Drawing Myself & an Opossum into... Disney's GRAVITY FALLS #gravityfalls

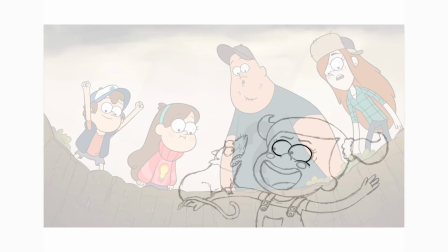250s
And right now I'm also going through and going to do the final clean line art. For this show's look, I'm going to use a line that has a little bit of variation in line weight, but is also on the more consistent end, just because that's the way they do it in the show.
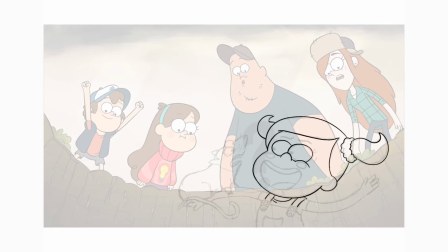268s
And always feel free to erase a line and go back. You'll see here that a lot of times I'll try to do a line first, and I'll try to keep it in one big sweeping motion, but it takes me a lot of tries to get the right line that I'm happy with.
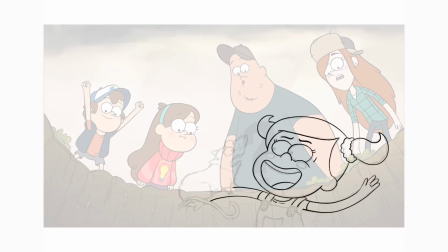283s
So all I need to do now is just keep doing the final clean line art.
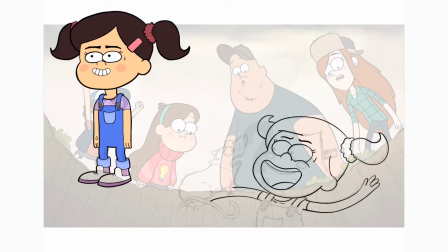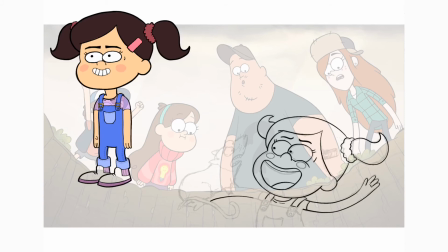Now that I'm almost done with the line art on my design,
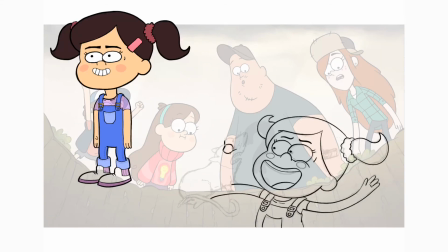322s
I wanted to explain why the possum's design is no longer smiling. And I wanted to change this possum to have an angry kind of grumpy face, just because I thought it was a nice contrast to my character's big, excited smile.
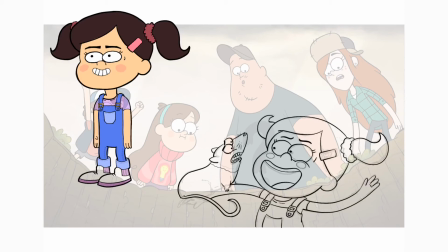339s
It read a little bit funnier to me, and I also just think that it goes a little better with what's going on in this scene.
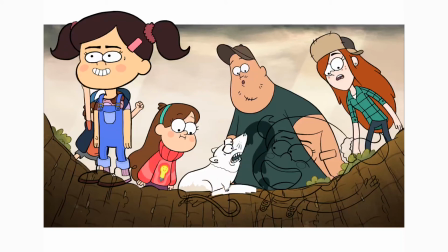350s
Now that I'm finished with all the clean line art, I just need to do a flat color throughout my entire design.
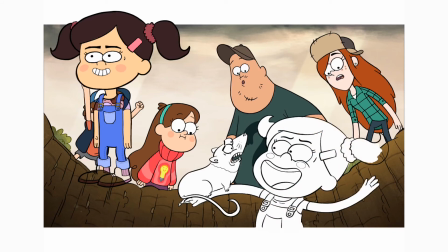357s
I do this on purpose, as I've discussed in the past, just as a quick and easy way to make sure that my characters fit the color and lighting of the scene.
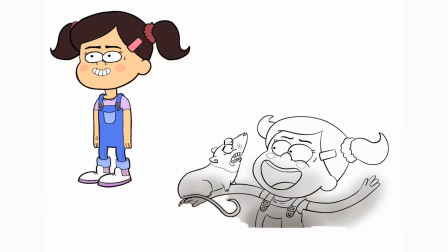366s
So right now I took whatever the white from that scene was and just colored them in that color.
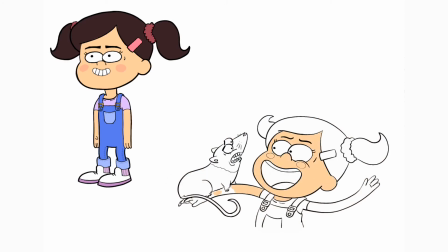374s
And then I also did a little bit of a gradient shadow and then erased around the design just so that I have that for later on.
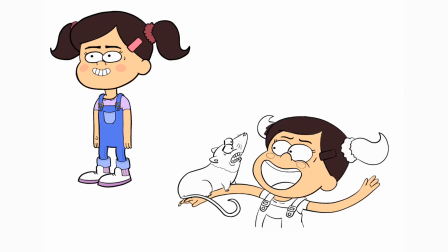381s
I'm going to put that on as a multiply layer, and it'll help my drawings look more like they're part of the show. That way, when I'm doing the color, which I'm doing now, I can just color pick the same exact colors that I used for my original design.
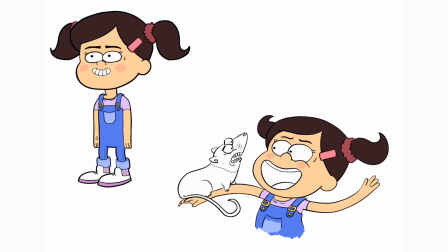396s
Again, this isn't necessarily the way that the professionals would do it, but it is a quick and easy way to do it if you're just drawing fun or you're learning for the first time.
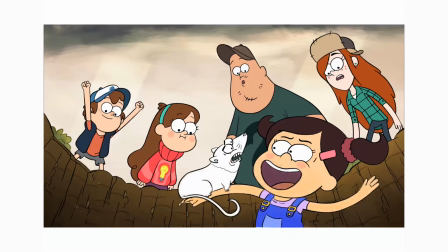404s
It's a nice, fast way to do it, and it gets you a pretty good result. Since this show is pretty grounded in terms of its coloring, you know, I'm just gonna make the possum your usual possum colors and just try to get it looking like it could actually be a scene from the show.
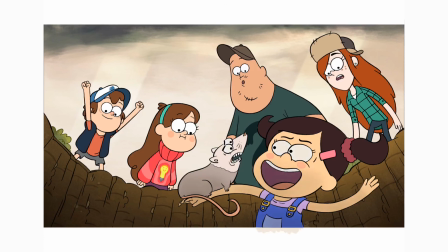426s
Once I have everything colored, I'm going to go back and take that layer that I mentioned before,
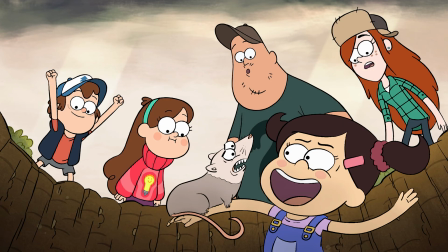432s
as you can see here, try different layer adjustments just to get it looking like it could be part of the scene. So now my character is a little more desaturated, it looks like it could be in the scene on a cloudy day, and I'm pretty happy with how it turned out.
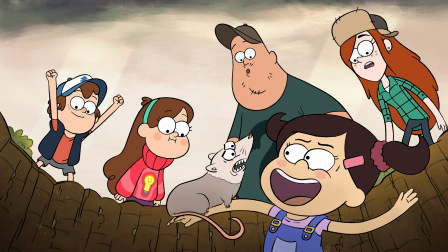447s
I finally get to live out my childhood dream of being in a deep hole with a possum. Thanks again for watching, and let me know in the comments what other kinds of TV shows you'd like to see me draw myself into.